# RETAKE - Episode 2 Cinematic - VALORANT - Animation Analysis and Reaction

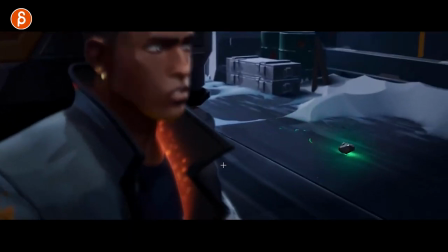(15:40)
you can hear this but yes beautiful look there like this
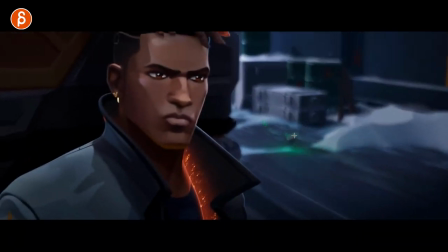(15:45)
you can't underestimate props i'm a massive fan of props and also animating props i
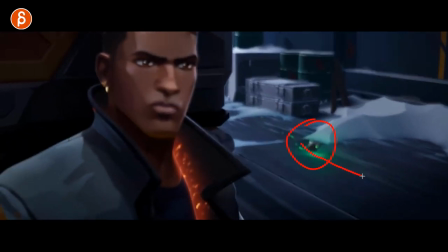(15:50)
love animating stuff like that look at the timing of the roll and back right ready
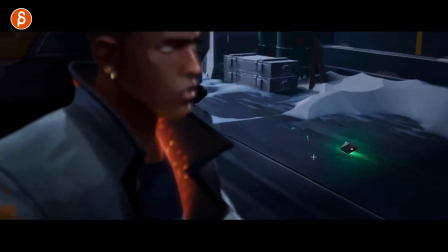(15:55)
rip up even that has personality and what personal you know whatever personality
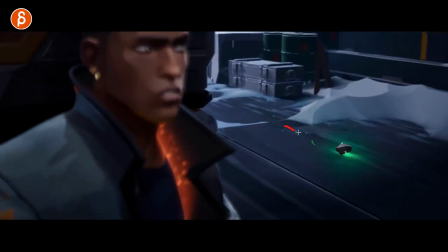(16:00)
this prop can have but contrast and timing it's not just roll a roll stop and right because there's a little bit of of
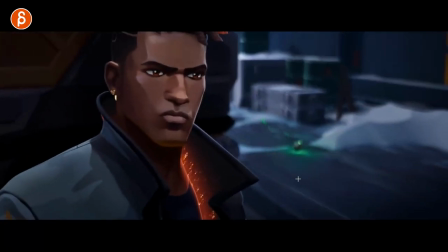(16:07)
texture as we say in time and we as in whatever the world will be i learned texture from someone else who told me this is called texture but this is
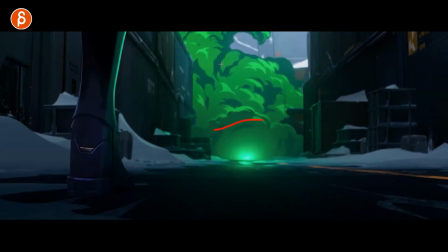(16:14)
what i'm saying here re it's great of course love this there's a great moment in terms of 2d effect here
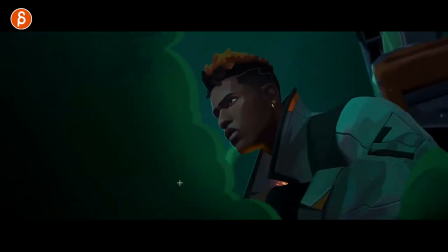(16:20)
later hold on that's great something else if you do it with this right you got that influence
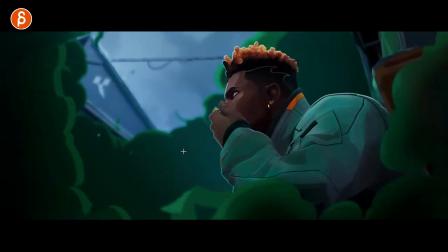(16:28)
love this feels like this character is really part of this world that's also very clever just in terms of guiding the audience you get all covered right
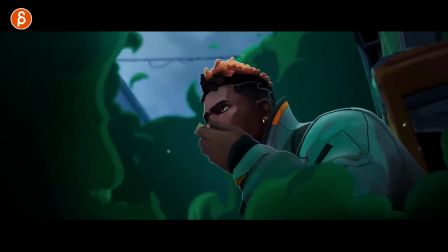(16:36)
just him what gets revealed is this and it's not just a straight line it has a bit of a change again adding something a bit more
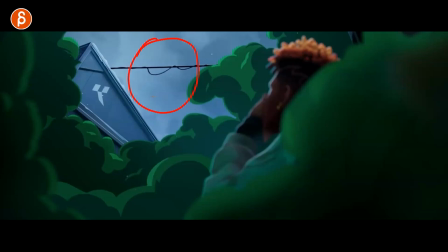(16:45)
of interest a little bit of movement there it's very good of course you can re-emphasize that with a change of focus Again, same thing here, right?
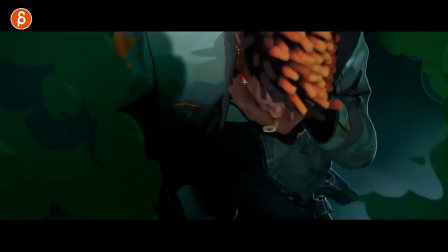(16:54)
What is he looking at? Well, let me show you.
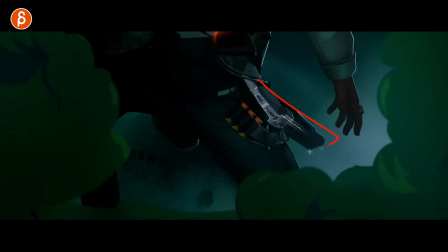(16:56)
The hand goes down to where I'm looking at, revealing with a nice silhouette and a brighter point here what is important.
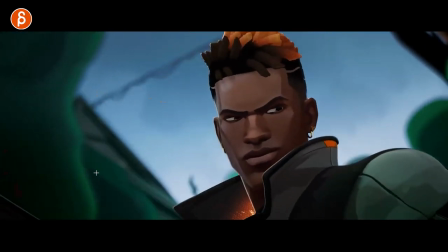(17:05)
It's very cool. Nice too, there's a silhouette, right? This goes out, revealing lots of empty space.
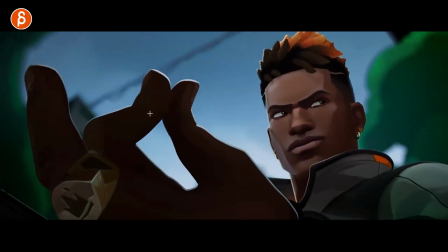(17:12)
Bam. Compression in the fingers. Great, great, great. This is the moment here.
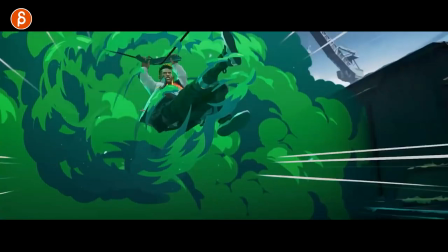(17:19)
that's cool really really like this going through that and even this you know just how it takes part of the smoke
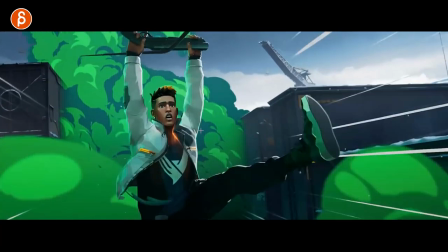(17:28)
so cool big fan i like that moment too where he's ever so slightly
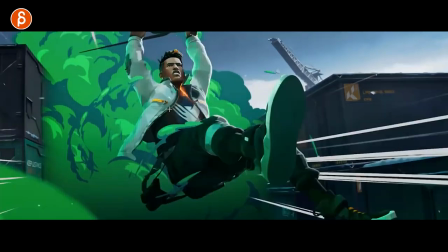(17:32)
not in control i'm not saying out of control like he's you know he's falling or something but he's
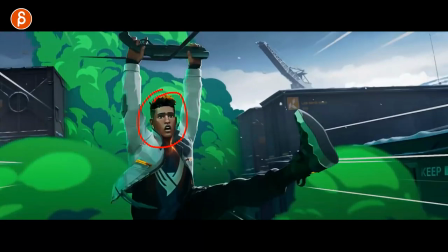(17:37)
like took a bit oh okay all right let me get back into this it's small
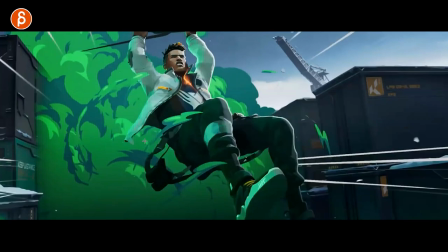(17:44)
It just gives him a bit of a layer of he's not constantly in control and he can do everything without any problems.
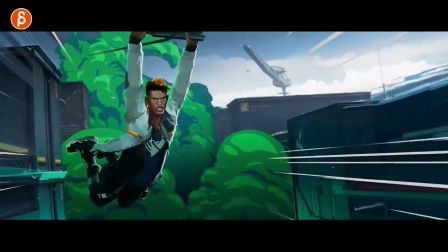(17:51)
Great timing too of that swing here, watch this.
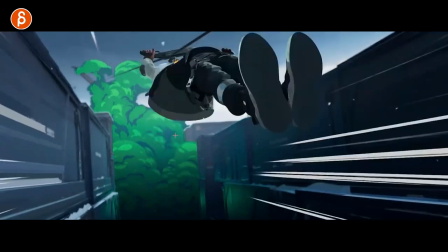(17:58)
Great to love this. Just the holds, the pose and the snappiness, great stuff here.
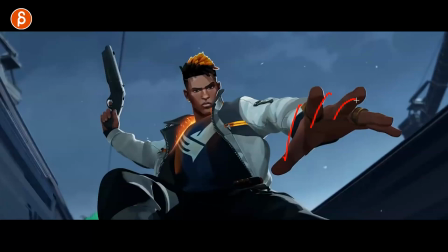(18:06)
Great hand pose. Look at that as he goes back, fingers out and then in.
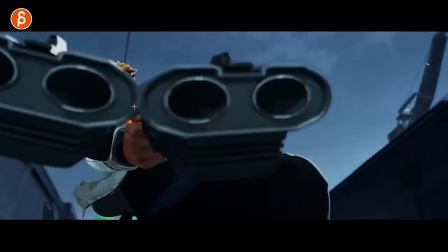(18:12)
because of that pull. It actually kind of pulls in the fingers. Nice. That's very cool.
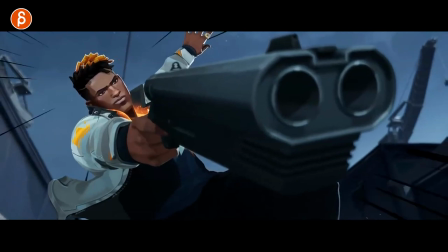(18:19)
It doubles in here and then hold, hold, hold, right? You can see the hair coming up for that hold. Everything continues that motion, right? One this way, one this way on that moving hold.
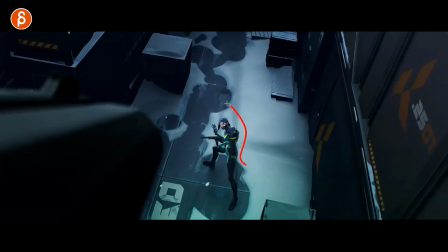(18:30)
Into this clean silhouette from the snow.
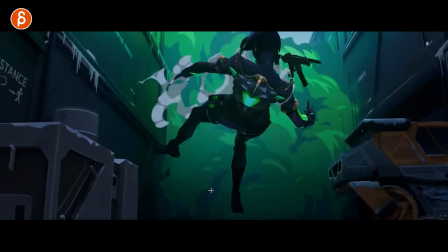(18:36)
Nice weight too. I mean, obviously, it's going to have a nice weight.
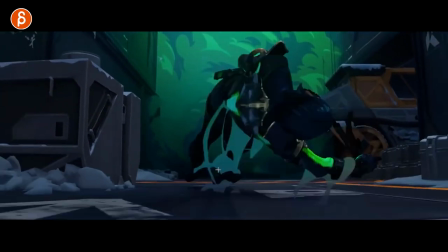(18:39)
They all know what they're doing. this is just me going oh i like this this looks cool i need to look at this and study this that's a great continuation of layers
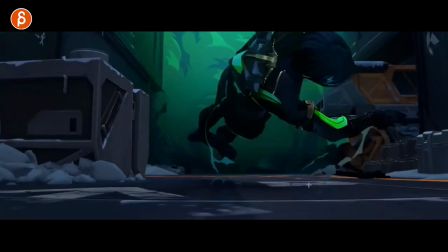(18:48)
this coming in giving us enough room for the next
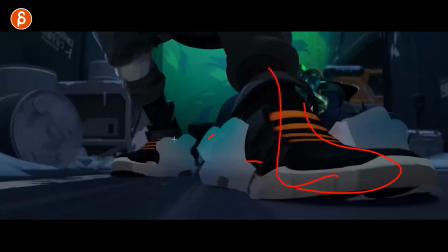(18:53)
layer next layer in front cool designs pushed all of this look
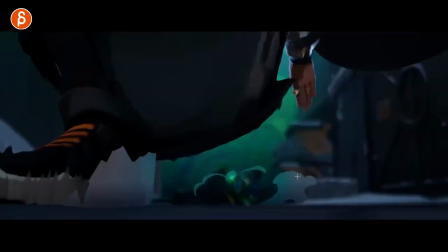(18:58)
at that into this this right shoe comes down pushes out that smoke this
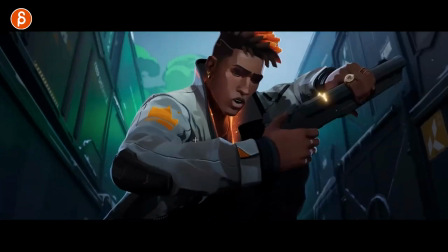(19:06)
is more like an appreciation video of 2d effects oh look at that
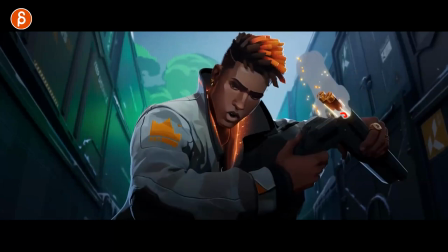(19:10)
just as I said so cool every single frame is cool
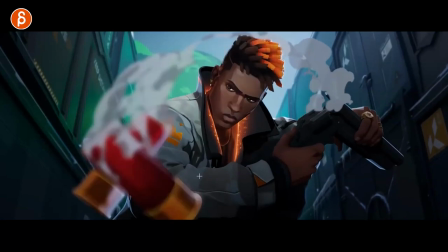(19:16)
and even then right contrast they're not moving the same it's just enough offset let's say it's
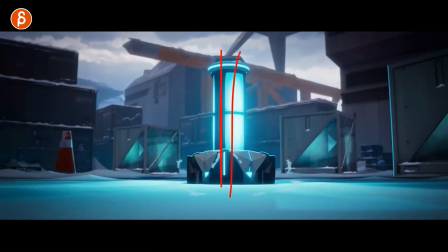(19:22)
focus on him back center so that's that's the thing right as we started they're looking at something and bam it's almost like
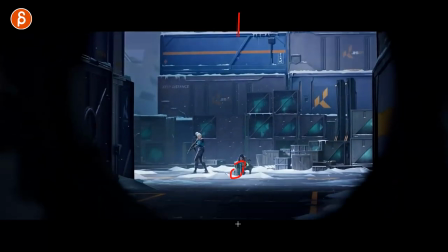(19:30)
here this is it center this is of importance
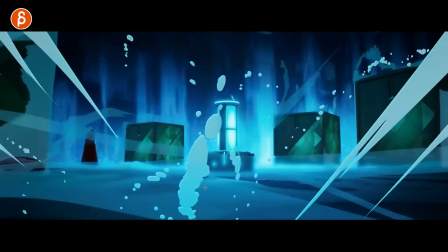(19:35)
bam back this is of importance that's
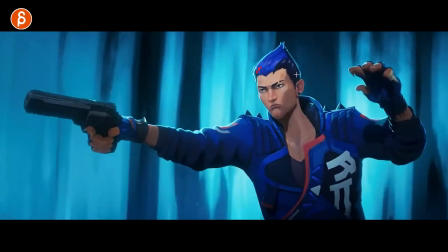(19:41)
cool too I love this too because the thing is usually you want to keep the face usually I know it's not really a hard rule but you know you want to read
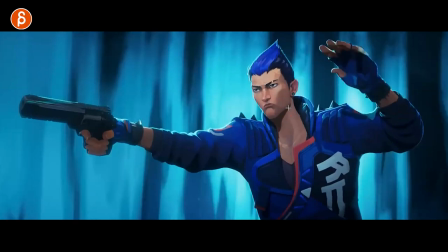(19:47)
the the emotion and what's going on in the character but at this point this is more important so let's cover the
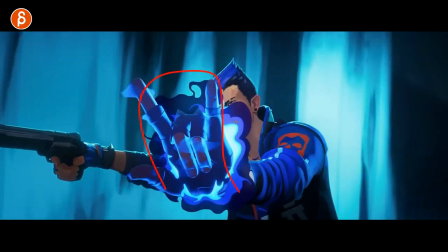(19:54)
face but even then so it has one eye there but that is the important part with a little bit of an eye it's a little very cool nicely done again with the
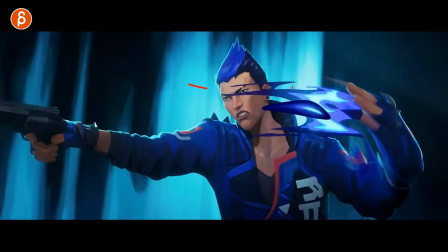(20:03)
dragging the fingers right out and then drags this way. Also the effects giving you this.
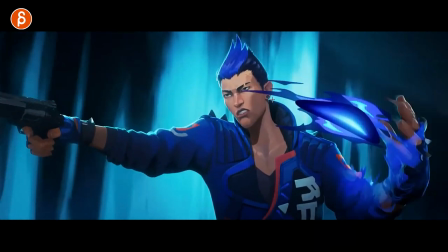(20:08)
A little bit of overshoot. And even all of this goes off and off this way.
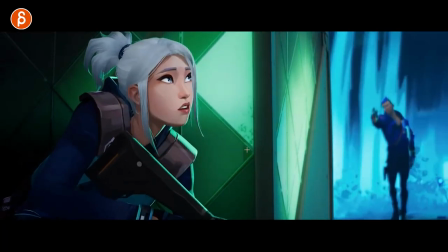(20:15)
Because everything has a really good sense of weight. Just as I said, even this doesn't just stick there.
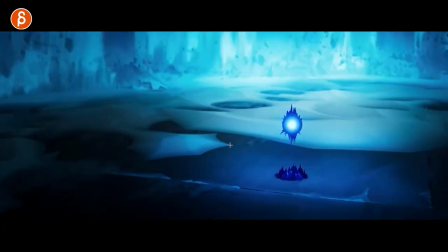(20:24)
It has a little bit of a green, a little bit of a bounce. It's very cool.
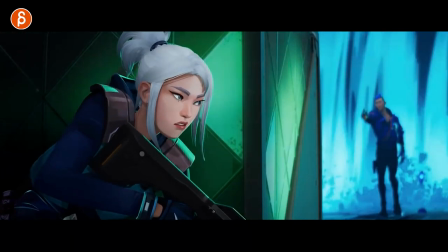(20:29)
Again, give your character enough time to think. It's not just up, down, and going into whatever movement.
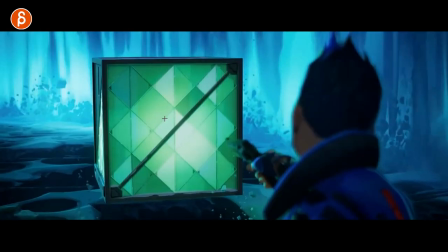(20:34)
It has a, what's there? Oh, okay. Let me do this. Give your character time to think.
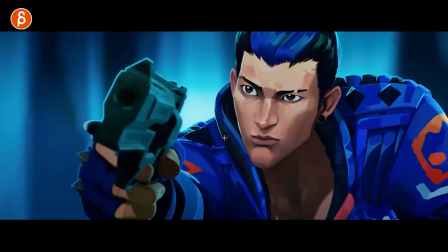(20:40)
Same thing again, right? Gotta give you enough time. There's no one here. Huh. Don't rush through that moment.
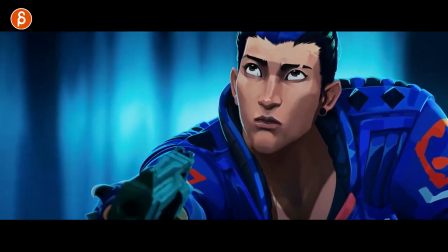(20:46)
The character has to do this. And then, uh-oh.
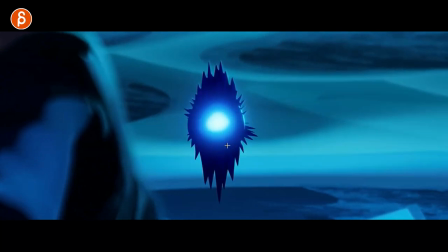(20:52)
Also cool surprise there. Ready? And... That's awesome.
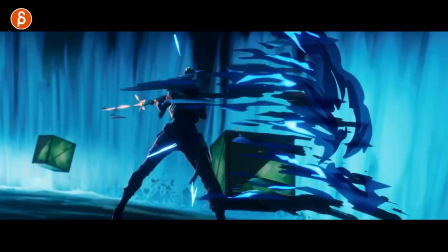(20:57)
All this. Love all that. Creeps over the fist. Great silhouette too, the color, so cool.
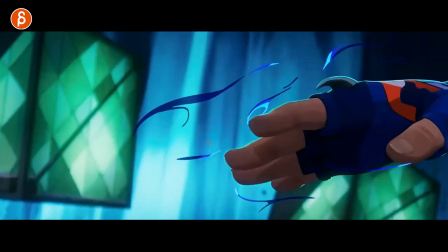(21:05)
Sorry, I have to frame my frame to do this. What is going on here? Awesome.
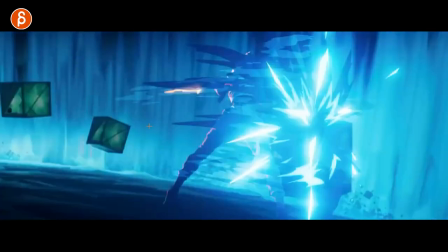(21:11)
Curvature here in that horizon, look at that. That is cool.
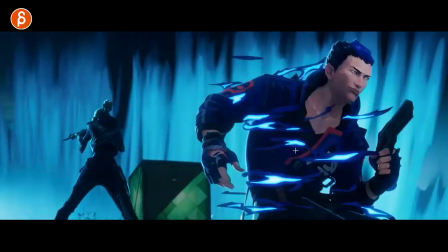(21:17)
Into this, clean silhouette, look at that. Again, he stops, right?
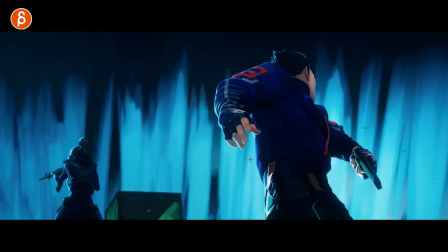(21:23)
But the effects continue, he's still got that. The momentum energy continuing. Always a nice finger pose, hand pose.
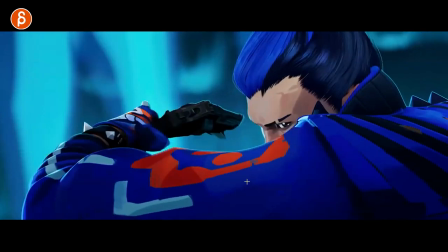(21:29)
Always seeing one eye, at least.
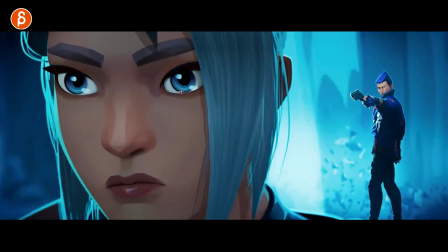(21:34)
And then that moment. Great. A little detail in the pupils. Iris.
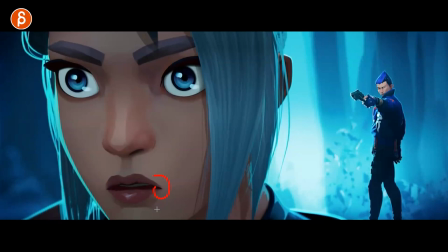(21:40)
One moment there. That. Such great stuff.
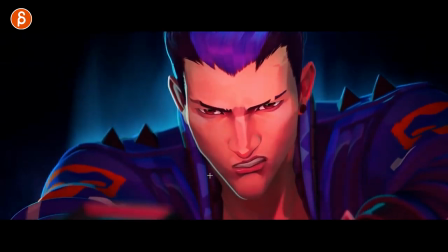(21:47)
And, and, you think something's going to happen? And it is not.
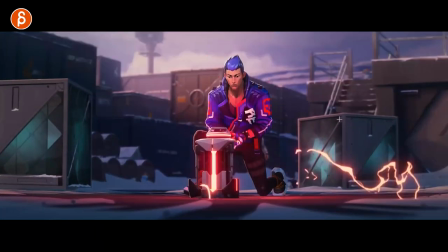(21:53)
But it is. I also like this, too. We're concentrated on this. We don't want to be distracted by someone coming in here or here or jump. I mean, you could, I guess, jump in after a certain point, but you want to give this enough breathing room.
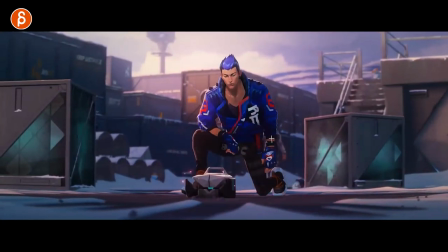(22:05)
And then when we're done, casually revealing there's another guy. Again, very clever in terms of staging. Great walk. I love that. Bit of a surprise down there.
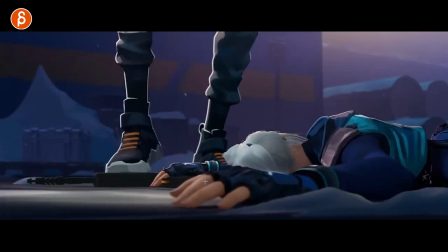(22:16)
Bit of awareness of the environment. Reacting to this. Even this here.
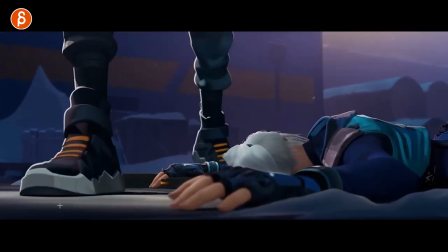(22:21)
Look at that. It's not just a foot plant. And then that's it. See this? We're leaning over here.
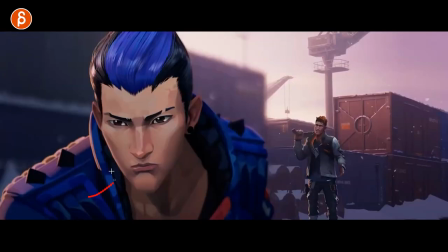(22:27)
A bit of a movement here going up.
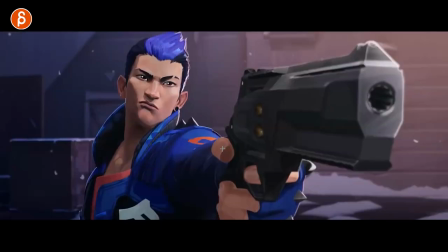(22:32)
Great moment to it. A lot of very clean silhouettes when they draw their guns. Big perspective changes.
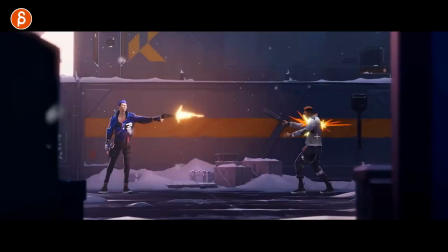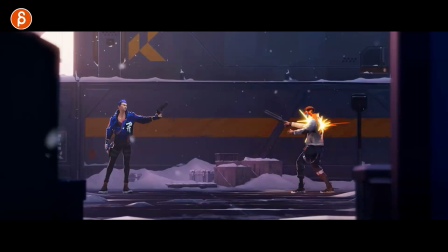(22:44)
It really just wants me to go, I want to animate this 2D frame by frame. It looks kind of effect.
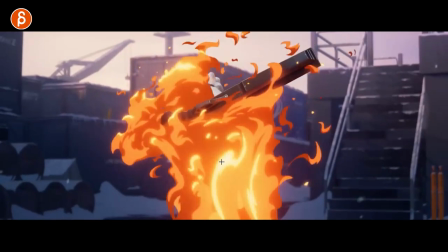(22:50)
Engulfs him. So cool. And clean silhouette. For anybody who watches, why does he keep saying clean silhouette?
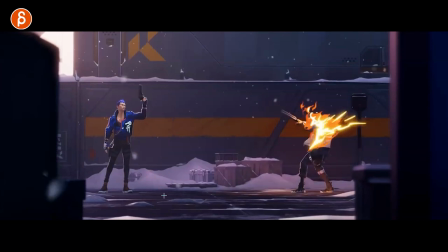(22:57)
It's because a lot of times when I critique things, especially with the students, we talk about silhouette, where an arm will be really... Imagine that elbow is here, where you don't quite understand the structure of the arm.
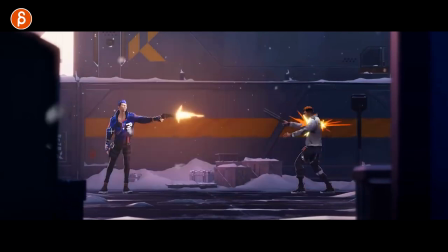(23:08)
It kind of obscures the head here, or whatever you can do to make a silhouette less clear. This is just a really clean silhouette.
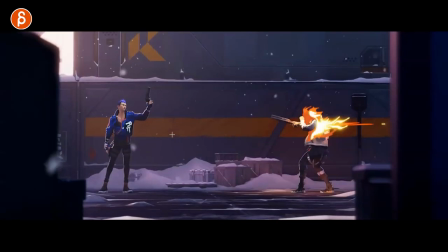(23:15)
All of this is really clean. It's very important to that when you watch this, that everything reads.
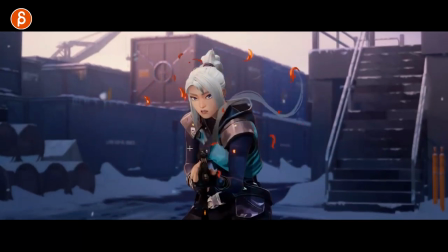(23:21)
Again, it's a great reveal. A surprise reveal of this. But then, when you think, wait, did he just do that?
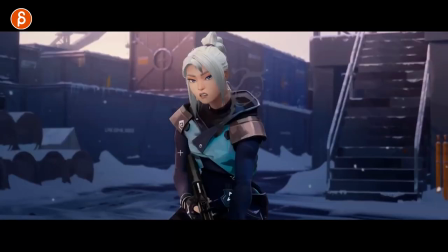(23:29)
What just happened? And then, you can see here.
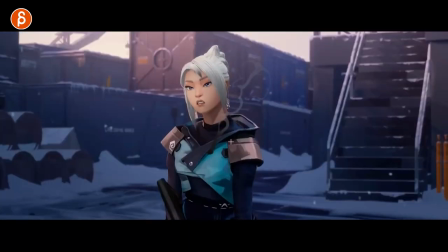(23:36)
Also, again, this is the cinematic about weight, body mechanics and weight. Look at this.
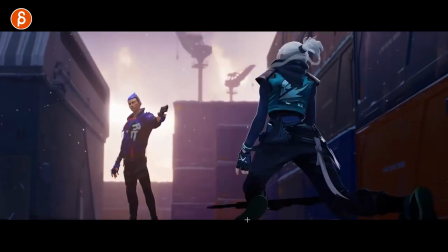(23:41)
You got to drop. Bam. That, your kneecap, if you ever drop on a kneecap, that hurts.
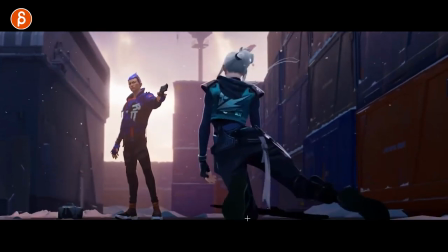(23:47)
This is a hard surface.